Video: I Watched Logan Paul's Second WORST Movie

But the governor knows he's trying to fail and tell the world about it? why would you not expect him to just do the things that happen afterwards or just just start screaming stuff like i failed the test on purpose the governor is corrupting the system he's not going to stay silent out of fear he tried to get himself killed like on purpose what are you doing
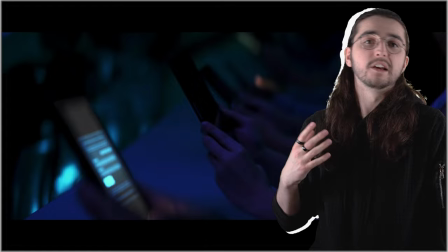[16:47]
this massive bleeding plot hole only exists because for some reason someone on the production wanted to have a scene of blake's video being watched
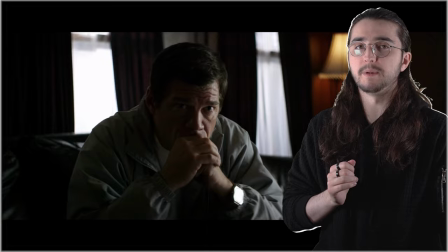[16:56]
by his father and intercut with footage of the test and all of that with with dramatic music the entire plot could be made like 10 times better by just taking this one scene just moving it like five minutes in the future it plays out basically the same i don't even think you would need to reshoot it the results seem to be recorded in real time so you could just have a scene of um you know like Mr sir your son is like failing and stuff Okay I'll make sure he passes sir
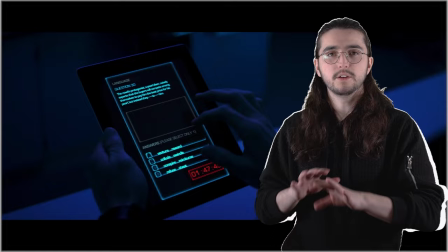[17:31]
He passes the test Blake knows something wrong because he answered D for everything And he goes to investigate he
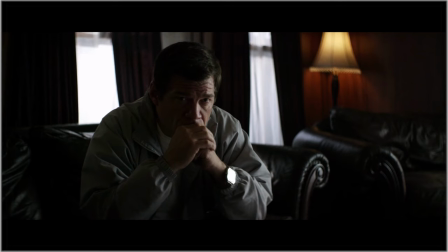[17:37]
slips through their grasp Sir we found a package oh my god watch this video where's my son he's
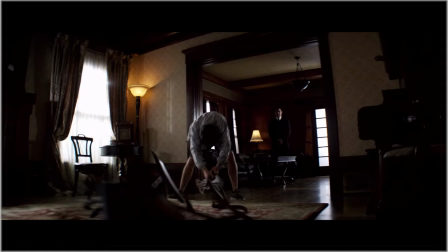[17:43]
disappeared Oh he's going to expose the things Chair voila problem solved But no, the whole thing's a confusing mess.
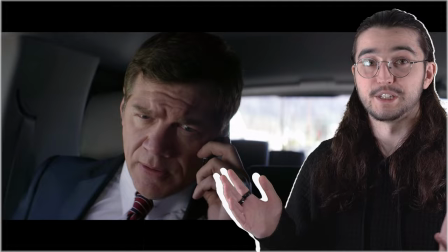[17:51]
Lena fails, Blake runs off to do stuff because there's no security for some reason, his father seems to have forgotten what the fuck is actually happening,
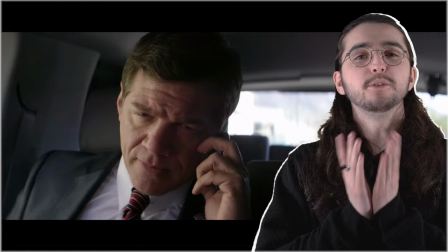[17:59]
and doesn't even try to solve anything. I mean, I usually say to myself, at least it makes the rest of the movie happen. But I've literally just shown a solution which requires very minimal changes and would still allow everything else to happen exactly the way it does.
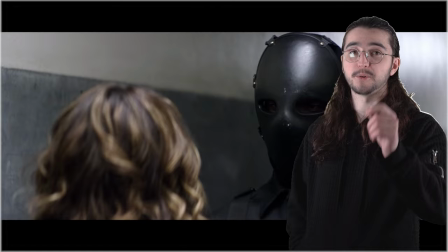[18:15]
Either way, this teacher, who is shown to have a good relationship with Lena, that's called Setup,
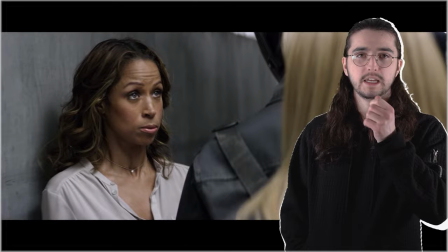[18:20]
clearly understands that she's way too smart to fail and gives her a keycard thing to hopefully escape or something.
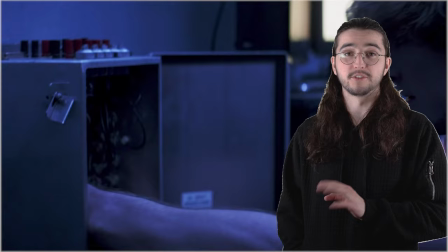[18:28]
It's a bit optimistic, but whatever. Blake starts to fuck around with some wires and somehow shuts the entire school down.
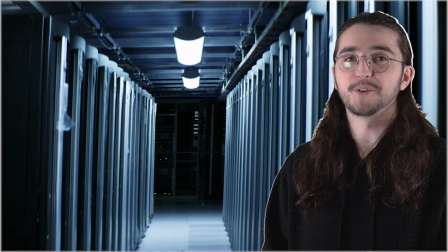[18:33]
That's not how wires work, but I'll let it slide. There's already too many problems in this film.
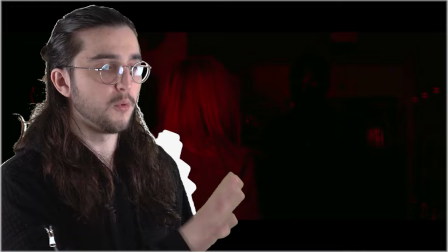[18:38]
I can't be here all day. you know lena she escapes just before she's injected runs into blake and then they escape into these oddly large air vents
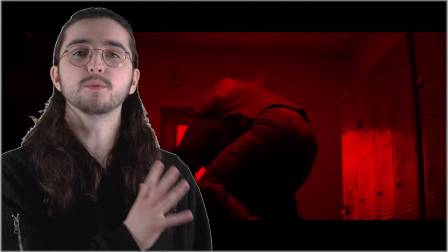[18:46]
there's like 14 things in that collection of events that is just confusing or stupid but i really want to talk to like about something other than
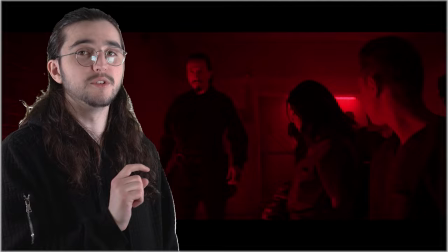[18:55]
the plot because i feel like i'm nitpicking i'm not but it feels like it blake sending the scroll into lockdown allows me to bring up the cinematography and by golly this movie looks like complete shit it's so ugly just when you thought i was gonna be nice pull a twist on you the film seems to be going for a dark somewhat depressing tone with you know i understand i understand that subject matter of this movie desaturated
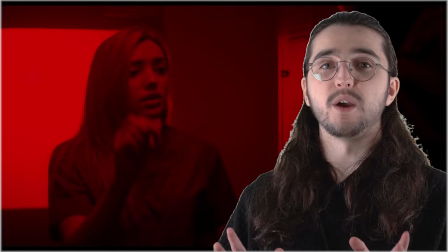[19:19]
colors high contrast i get that but even considering that the film is just
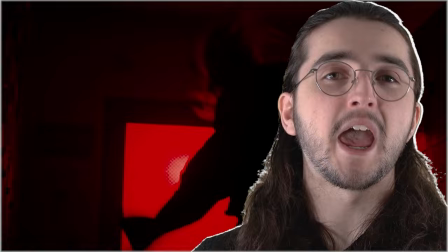[19:24]
dark to the point where without modifying it i couldn't actually watch it because I didn't… I didn't know what was happening. I tried it on different players, different monitors, different computers, my phone and my TV.
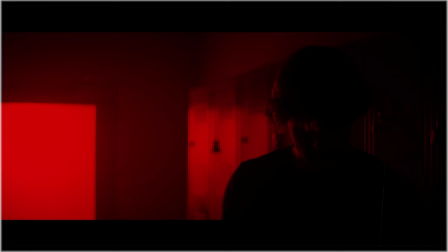[19:37]
The film itself is just graded extremely dark.
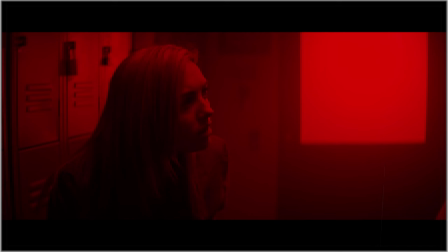[19:40]
When our main characters first meet, they're standing in like, complete darkness with periodic flashes of light to illuminate their faces, but even with the flashes of light it's so dark you can't see anything they're doing.
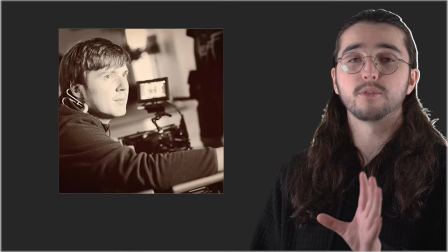[19:52]
The cinematographer for this film and many other Michael J Gallagher classics is a man called Greg Carlton,
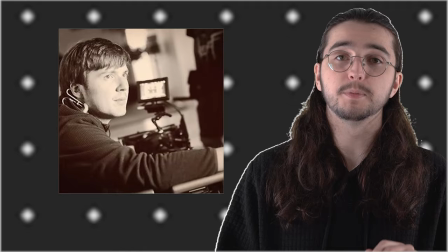[19:58]
and although they commonly work together, he has had a few films he's worked on that they haven't.
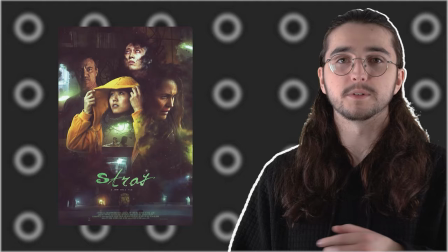[20:04]
Specifically for this video, two features and one short.
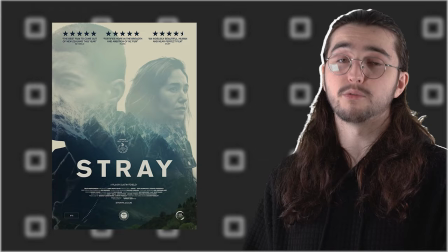[20:08]
Stray is a feature film notably starring Karen Fukuhara, released in 2019, quite recent,
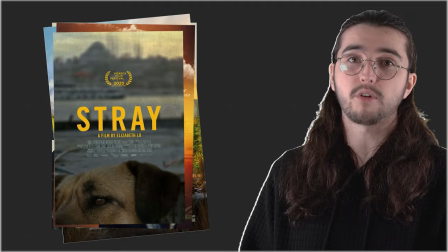[20:14]
not to be confused with Stray, released in 2018, or The Stray, released in 2017, or Us Stray, released in 2016,
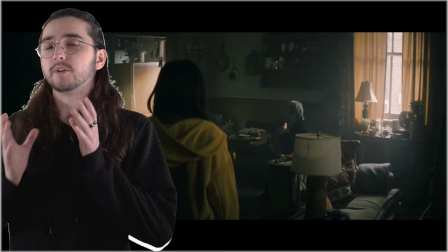[20:20]
or Stray, released in 2020, it's really quite simple, Stray.